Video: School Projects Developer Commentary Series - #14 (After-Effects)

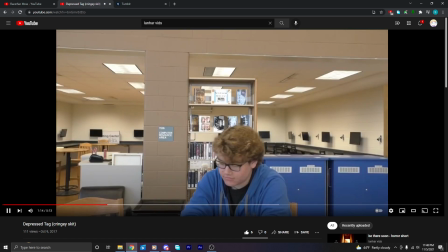744s Take, you're it.
So here's what they wanted me to do for this. To be able to make things more interesting, I decided to hold up what you guys remember that kids game that game you used to play as kids, Tag.
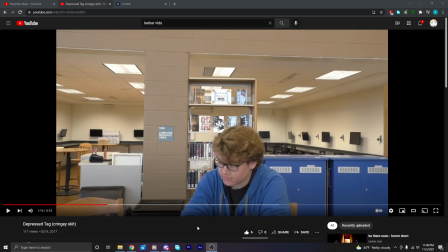762s
So I tagged our history teacher, and then she tagged the librarian. But not only that,
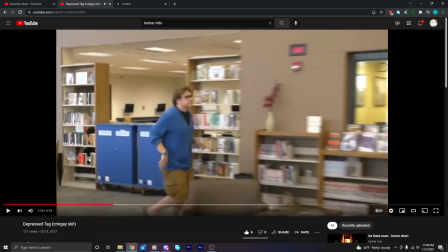771s
I also tagged this random guy that seems to be sitting in the library like every day. And like we had to ask like certain students around to see if they would be okay with acting in certain scenes. Yeah. So I also tagged him.
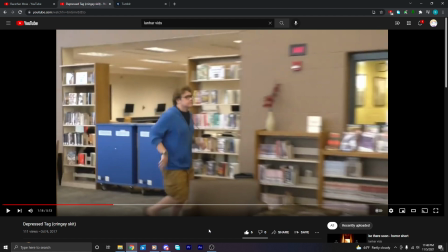791s
This pretty much evolved into virus tag, where everybody was it, and the virus spread on over. Unfortunately, I could compare it to being like the pandemic,
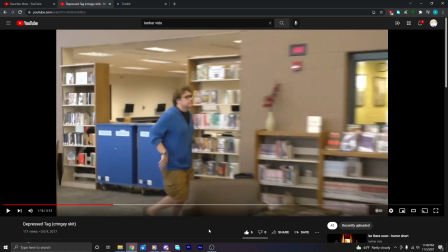804s
which I don't want to because the pandemic is such a bad thing. When tag is such a fun, good thing to have. But yeah, I'll just say it's like that, unfortunately. Only in this case, it's more like nicer, smarter.
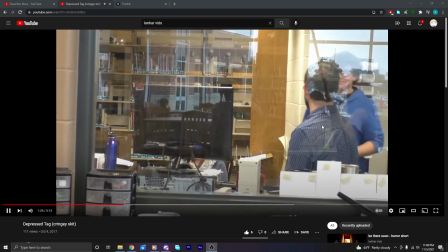821s
So this guy decides to also tag the teacher right there. And just leave him smiling.
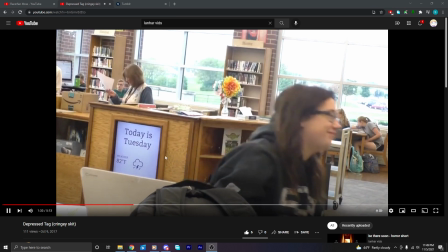827s
And so I also tagged this random girl that was there. So it turned into a nice game of tag,
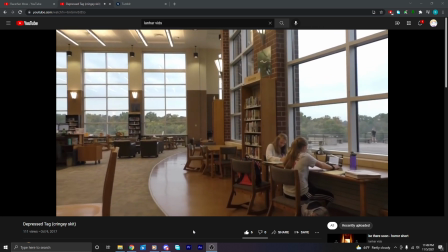835s
along with keeping the same B-roll footage that we have here, because I guess we didn't shoot enough.
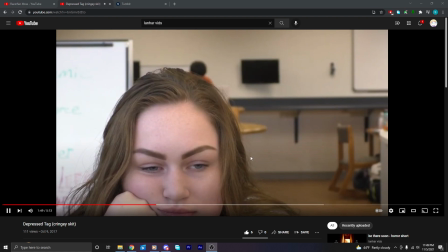842s
We should have shot more. Now, going back to Caressa here, this girl here, why is she the focus of this skit?
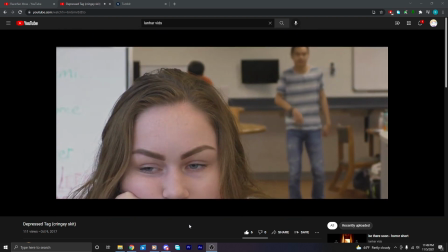851s
Well, I pop up in the computer room in the background.
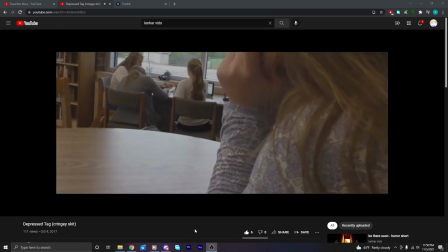860s
And if you take a look on Caressa's phone right here, look at this.
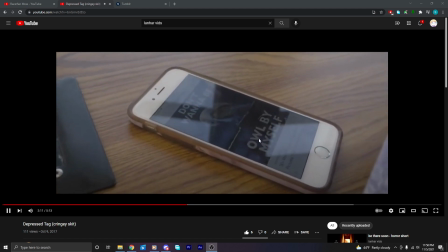867s Don't want to be all by myself.
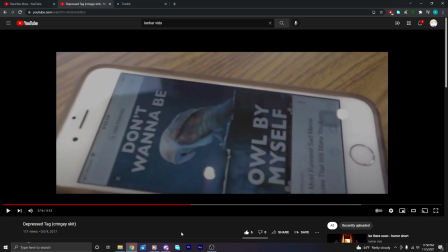871s
We had to give the impression that Caressa was depressed, and as you see here on the search bar, we had to look up sad memes in order to make that believable.
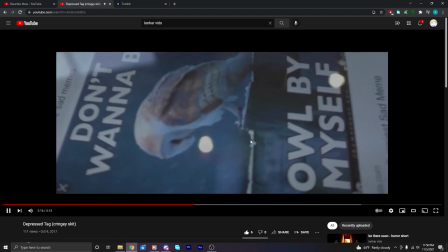880s
So, yeah. We popped that up, but also, look closely.
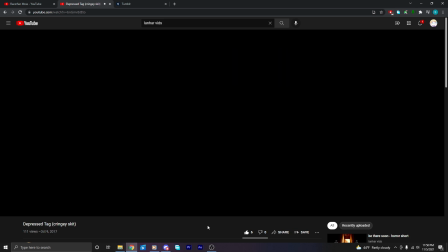I tagged her. I did.
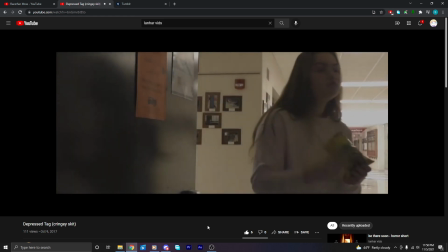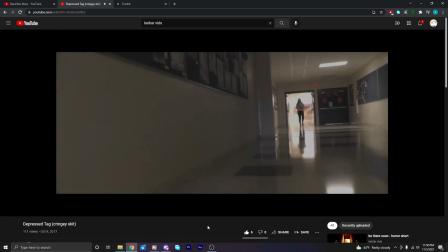898s
And now she is grown severely depressed,
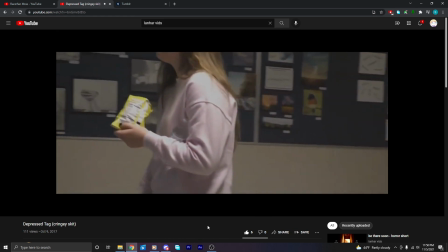901s
as you can tell by her sad tone with the Funyuns and that water bottle that she's carrying,
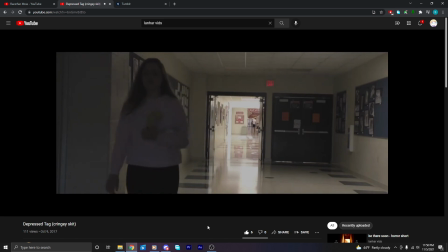907s
along with the sad music in the background. Also, I'm showing Link's version because his version was a lot better than mine.
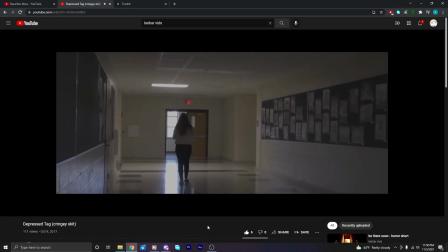917s
Mine wasn't really, like, well done edited, I would say. It was decent, but again, it could not top the levels of editing perfection as Lane Hilke would do.
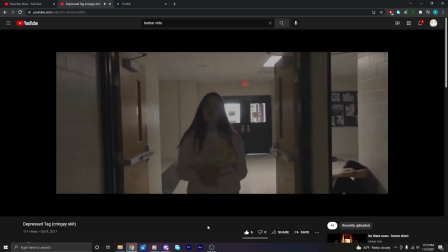931s
So yeah, here's Carissa walking towards the hallway.
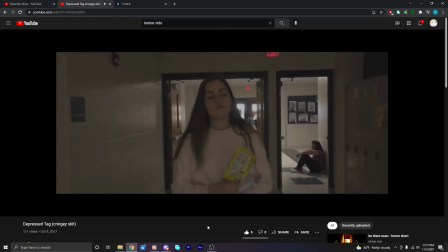935s
We forgot that Sam, that's the other girl that's part of the group, that Sam was sitting there.
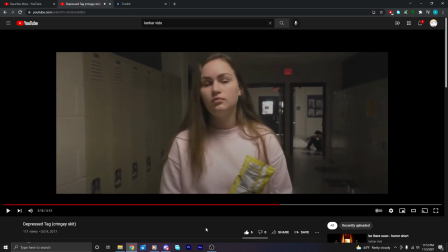942s
And that the way that she sat there made it look like that she was also depressed as well. We forgot that she was sitting there, but we decided to use it anyways because it fits the theme of the scene here of depression.
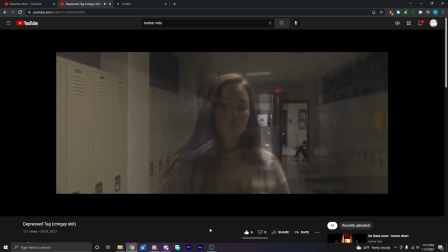957s
So yeah.
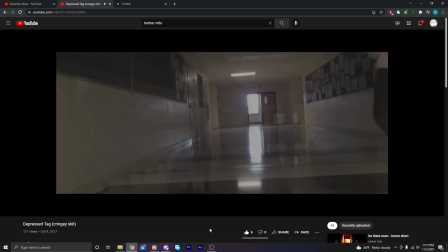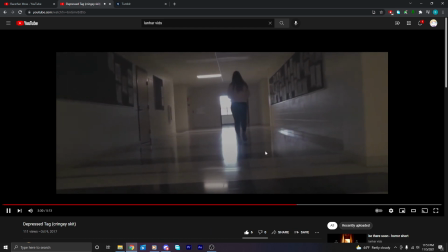964s
And I don't really know why he included this scene here if we're trying to go for consistency here.
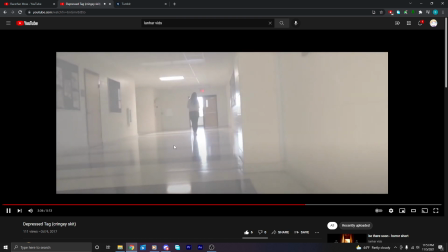970s
It just shows like Carissa back here when she was there previously.
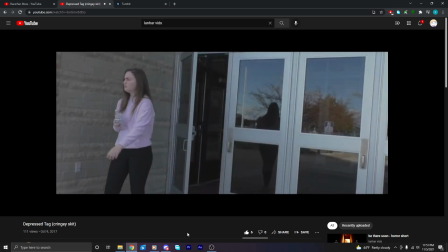978s
Eventually she finally gets outside of the school.
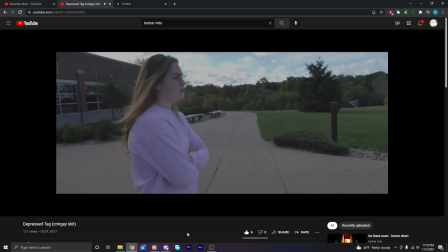981s
She got rid of a bag of Funyuns, and apparently she got rid of a water bottle as well, even though it was full, I think.